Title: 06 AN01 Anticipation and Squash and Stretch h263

So, you think there's no anticipation in nature?
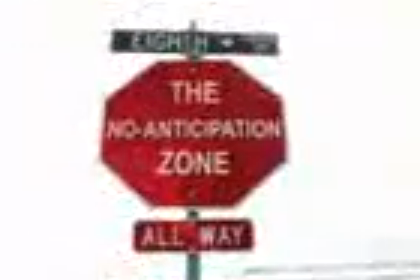Welcome to the no anticipation zone.
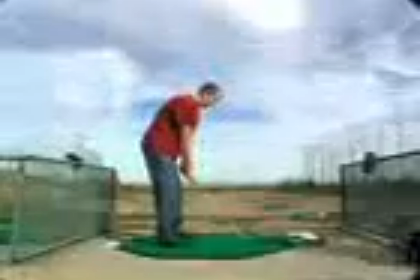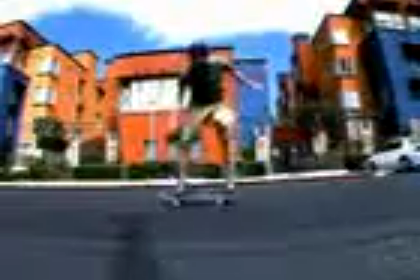We've taken live action footage and spliced out the anticipations of actions, and you'll notice two things right away.
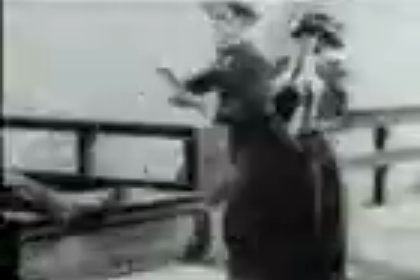First, it's going to look totally bizarre, really poppy, and impossible.
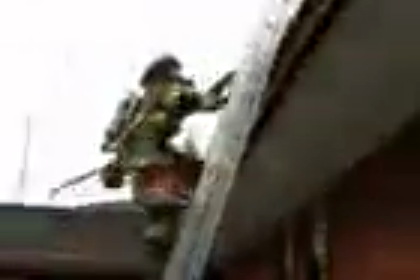Second, you're going to notice that the actions look either weak because they don't have the anticipation, or they don't read.
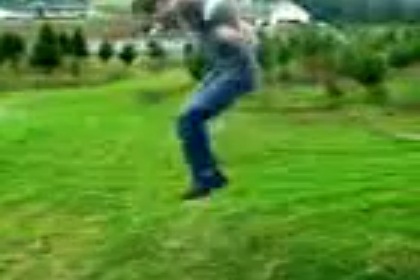It's difficult to tell what's going on, especially with some of the throws.
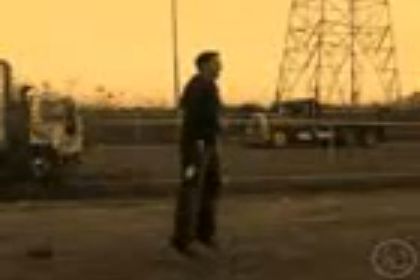Things happen so fast that without the anticipation there, it's really difficult to tell what happened.
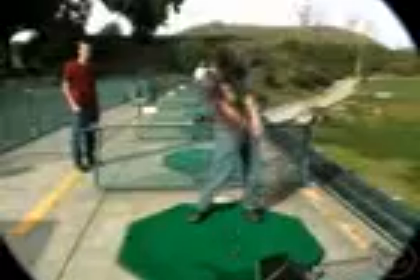What are you seeing?
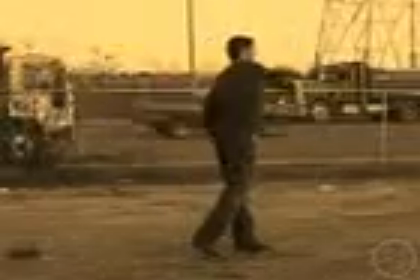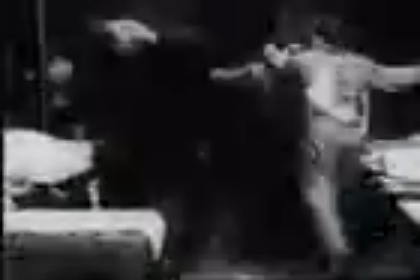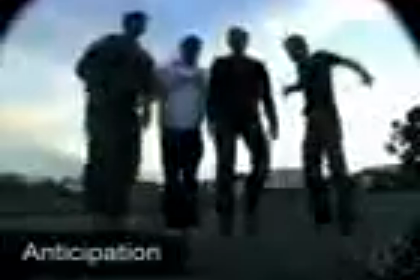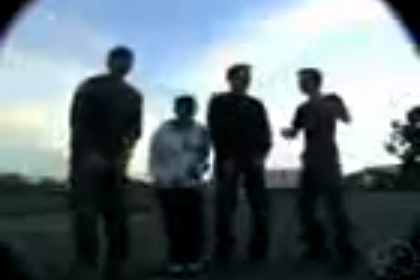The only times in real life that there's any kind of major action without an anticipation is going to be, let's say,
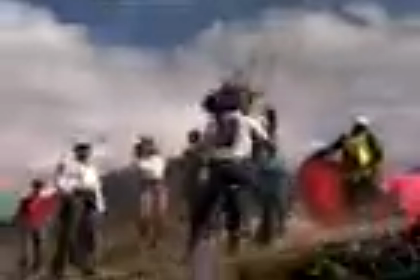if somebody has a rope wrapped around their waist tied to a motorboat that takes off from the dock and it's just going to jerk them off of the dock.
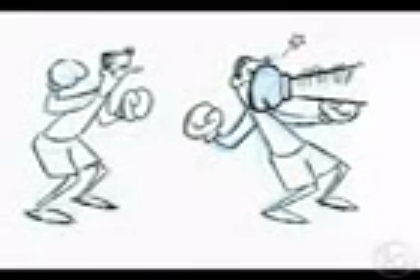Or if somebody gets hit with a bat or something like that, they're just going to fall. They're not going to anticipate that fall. They're going to get hit with the bat, they're going to fall.
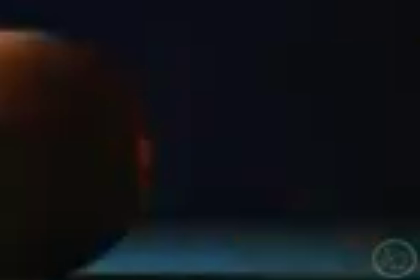Those outside forces, which a lot of people will call external forces, and we'll have classes about force later on where we'll talk more about this idea.
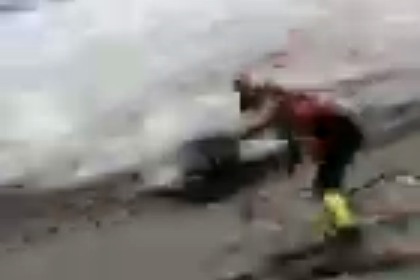But when something is an external force that's affecting the body, somebody getting punched, hit,
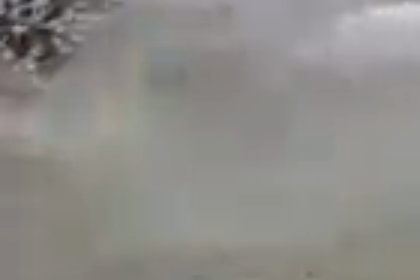they're getting yanked off of a board or whatever, there's not going to be anticipation for that because they're not expecting it,
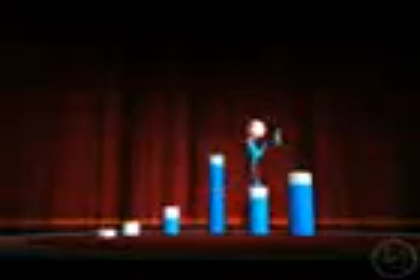and their body isn't doing it of its own volition, under its own power, right?
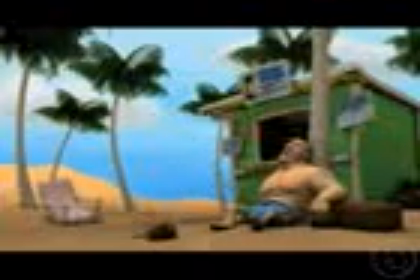But for most movements, especially most major movements, our body is going to anticipate. And if you leave that out in your work, it's going to look like your body,
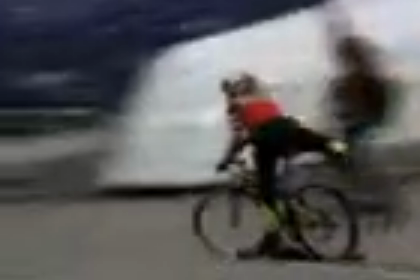your character is being affected by external forces all the time, like a marionette puppet or something like that,
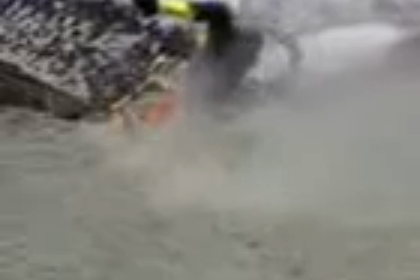where it'll look like your character is IK, and there's nothing wrong, I don't think, with animating a character IK.
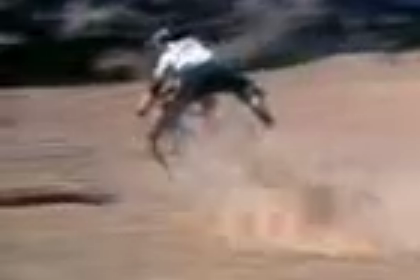You just need to make sure that you don't animate the character in a way that looks like, instead of reaching over for the couch, it looks like something grabbed my wrist and pulled it over to the couch, right? Yeah, it needs to look like I did it, and that's going to start in my shoulder, and it's going to probably lead with my elbow a little bit,
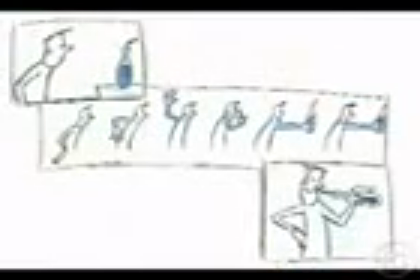and it's that motion that gets my hand to the couch. If my hand went to the couch like this, that's just unnatural, and there's no mechanics going on. Even though a lot of anticipations can be, extremely subtle when you're just observing real life, it's important to pay attention to them anyway and to learn about why they exist and how they work, and even on such a tiny level, why they are there in the first place.
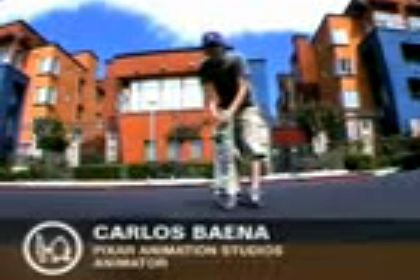There's all these things going on in animation, like momentum, inertia,
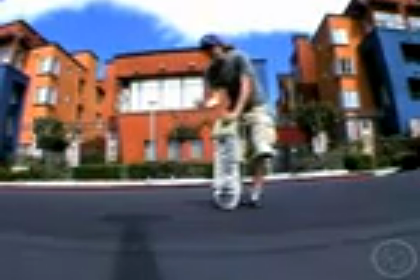gravity, and if you're going to do a move, then you have to get the energy somehow to do that move. It would do a little one-frame blip before the thing. And it ended up, usually it's on like the Z, on the up and down. I would do like a little, before I go down, I do just a hair of an up. And you never see it, but you feel it. And I did an experiment. It was a Toy Story 2 because it was Buzz Lightyear. And I ripped it, I put it all in there, and then I ripped all of those out, and I A-B'd it to the recordings. And there was a definite difference. You couldn't say what it was. I would challenge anybody to say, oh, that's stereo, this is what you're doing. But you just felt it, and it just felt to me more alive. That's a trade secret right there. But it felt to me more alive. It's definitely, if I have anything in my bag of tricks, that's one of my big ones.